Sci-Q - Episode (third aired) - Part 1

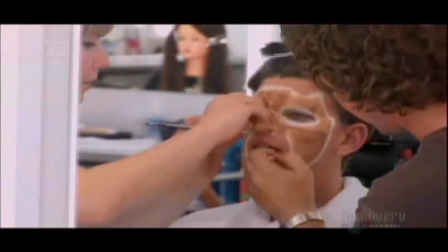(4:09)
Paula, prepare to be scared. The mask is applied.
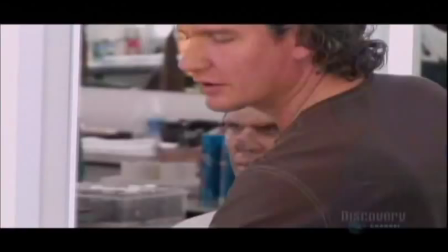(4:16)
Makeup is used to blend the paper-thin edges in with my face. You'd never know where my face ends and the mask begins.
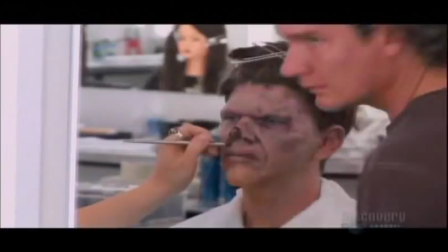(4:23)
Look at that. Then some of the gruesome zombie touches are added. Shading helps create the illusion of sunken eyes.
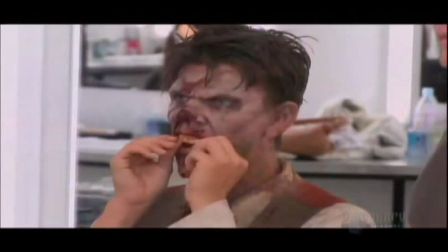(4:33)
How dead would you say I've been? Probably a good week or two. I won't need to brush these teeth.
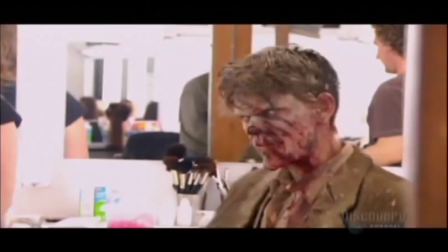(4:40)
Now, Paula is about to get the scare of her life.
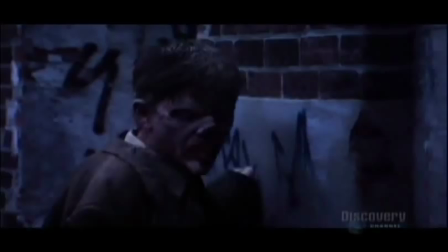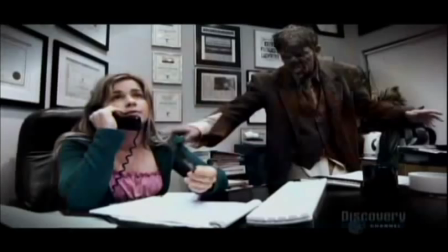(4:53) That's what I need doing hats. Grapes, cabbage, um...
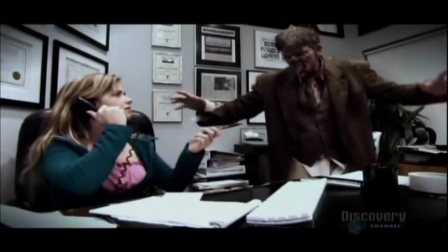(4:58) What?
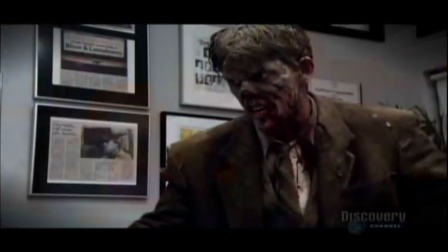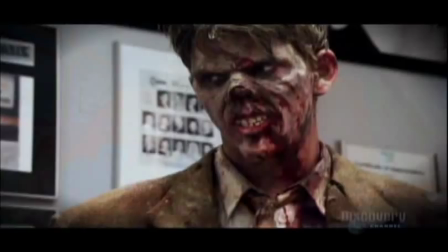(5:06) Ugh. You know, it's nobody. Hmm.
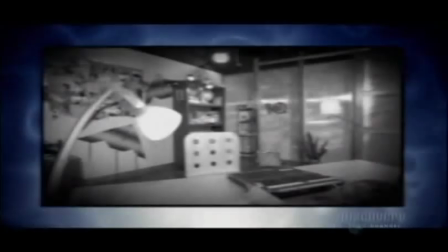(5:11)
Just in case you were wondering, Andrew's disappearance at the beginning of the show? Special effects with cameras and editing, of course.
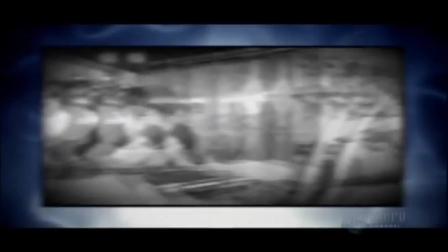(5:18)
Here's how we did it. We set up the camera, lock it so it's still, then shoot the scene.
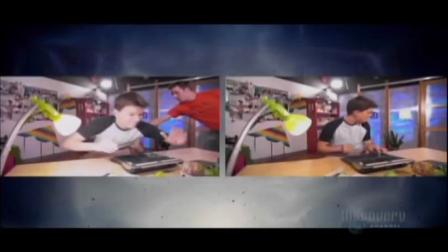(5:24)
Then, without moving the camera at all, Andrew walks out of the shot, and we shoot the exact same scene without Andrew in it.
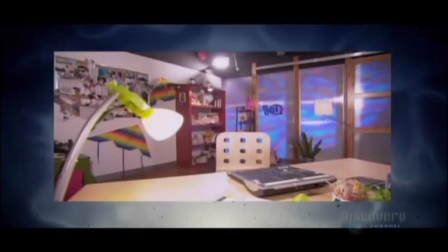(5:31)
When the two scenes are dissolved together in editing, it looks like he's disappeared. Chew on that!
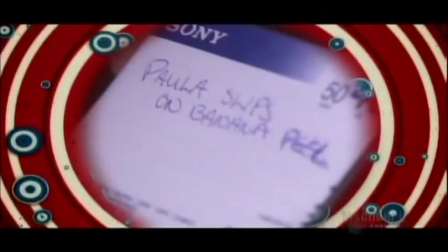(5:37) Hmm, zombie didn't fool her, huh? Got a tricker with some special effects somehow. What's this? Paula slips on banana peel. Bet I can have some special effects fun with this.